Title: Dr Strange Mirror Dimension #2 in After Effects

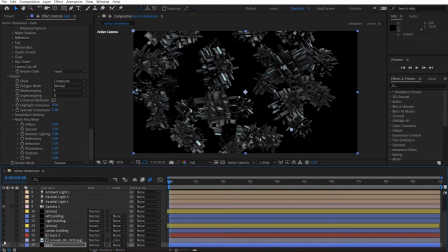And then I used like a
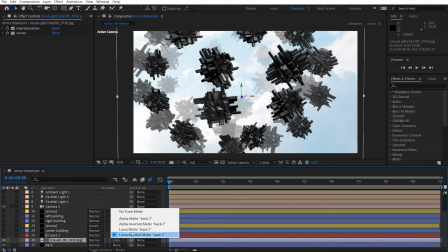luma mat inverted to create like depth within the scene.
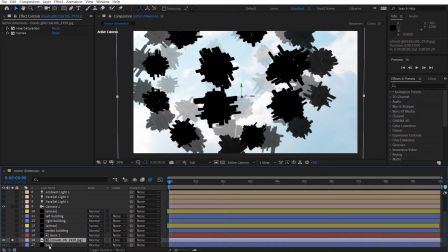So if I just solo this, so you can see it's just a replication of the back buildings.
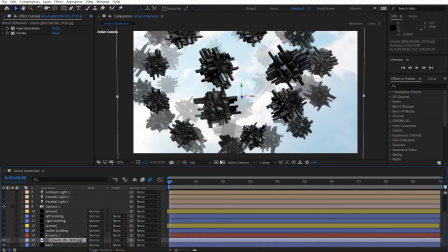And then I use that as a luma mat for my cloud background image so that it fades off as it.
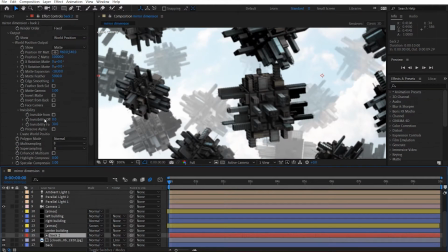So if you have a look at this, so if I just maybe play the expansion here,
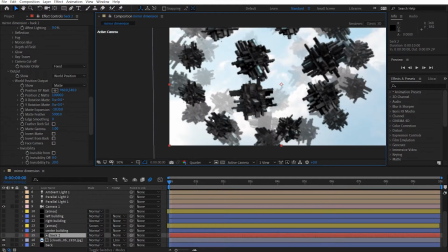just turn this to quarter res so that we get fast real time changes.
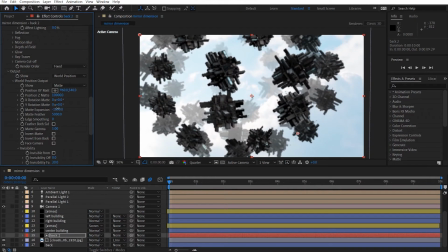So we can see here how it's changing the depth here, and you can feather it out as much as you want, but I left it like this because these were my values. My feather was quite high, so yeah, I really want that soft depth.
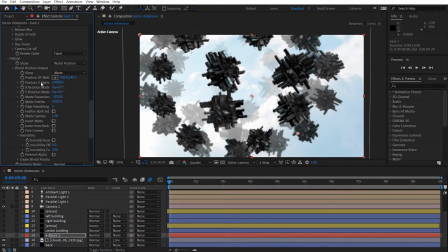And then, yeah, that took quite a while to set up. And the reason why it took a while, because I didn't realize that my position mat had to be the same, the position for your buildings.
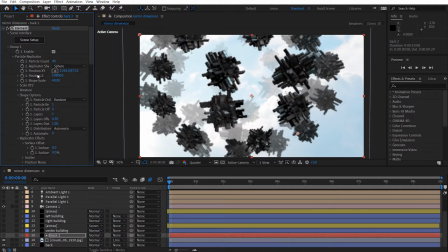So if you ever having trouble with the mat, just make sure the position is always correct. That way your composite and Z depth will look better. Yeah. So that's pretty much it. Oh, and by the way, the output was just the composite.
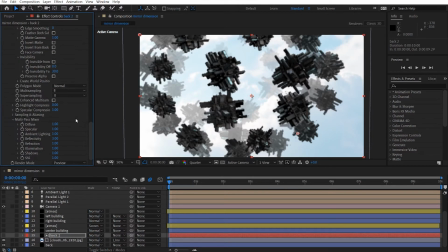Wall position, sorry. Okay, so that's pretty much it for the background. So, and then I added a center building here just to get cover it up a little bit.
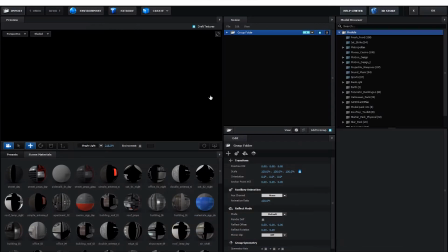It's pretty much the same as the background buildings. I may have just played around with the lighting a little bit
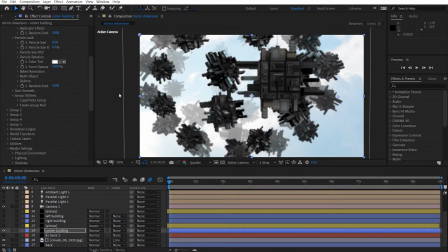and the rotation as well, just to give it a little bit more diverse look so that it doesn't look the same.
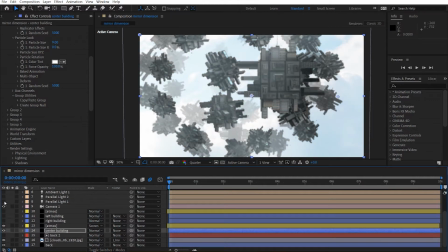And then I added some atmosphere if you want to have a look at
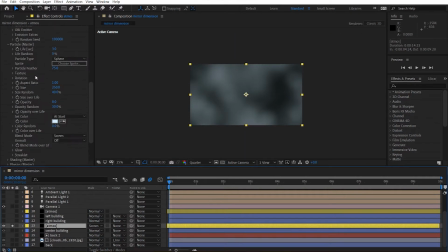it. Just trap code particular, and then I just feather it, and it's just like a very simple setup. I've done this numerous times in tutorials. If you want to look back, I suggest you look back at my plane tutorial, my fog tutorial.
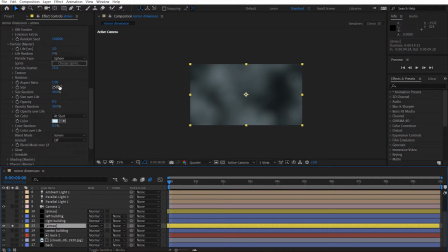That was my first tutorial on the channel, so yeah, you want to have a look at that. Pretty straightforward setup. I just made this particles really big, and then the size, I gave it a size random and opacity low, and then set it to screen.
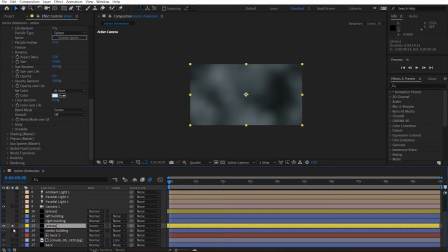Yeah, pretty straightforward. So that's what I did for the atmosphere.
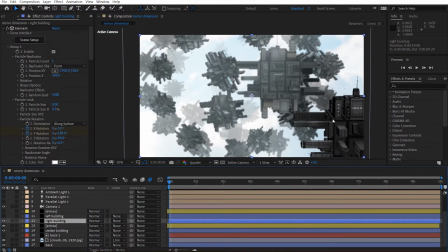And I added a right building so that, just to give it a little bit, just give it a composition look. Again, I rotated again because it looked different. So that was very important.
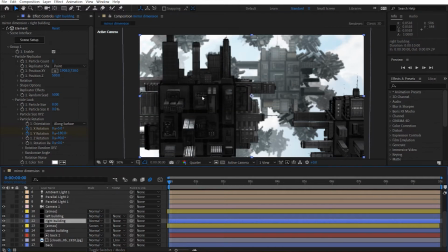I've got my main center building here. Now this is important because this is where all your attention is going to be drawn to. So I really want this building to look really, really good. So I did obviously made some changes to this.
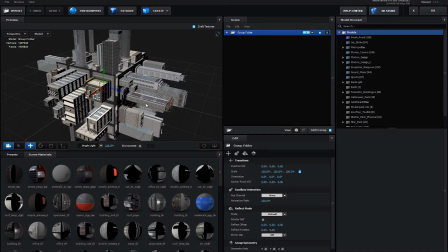So I don't know what changes I did because I did so many. But yeah, maybe just make sure it looked good.
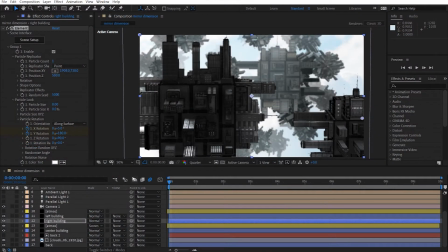That's all I'm going to say. Okay, so that was that. And I added another atmosphere just on top of these buildings.
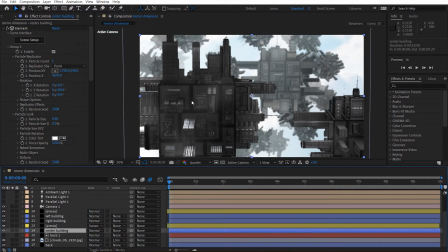So this atmosphere is behind these two main buildings, and this atmosphere was in front of these two buildings. So yeah, that's important because I did want to get a little bit atmospheric look between
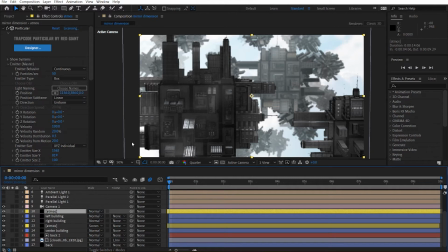the buildings so that it looked like it had a bit of depth into it instead of being one single like flat image, I guess. So yeah, and then I got my first parallel light.
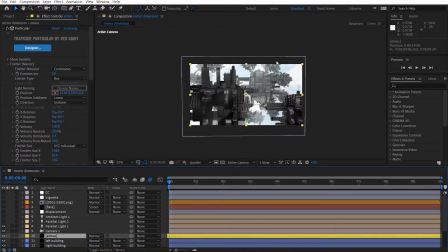If you look on
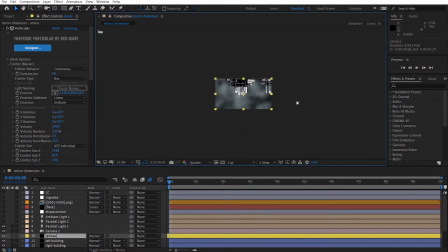the top view, you can see here where my parallel light is shining. It's just shining this way.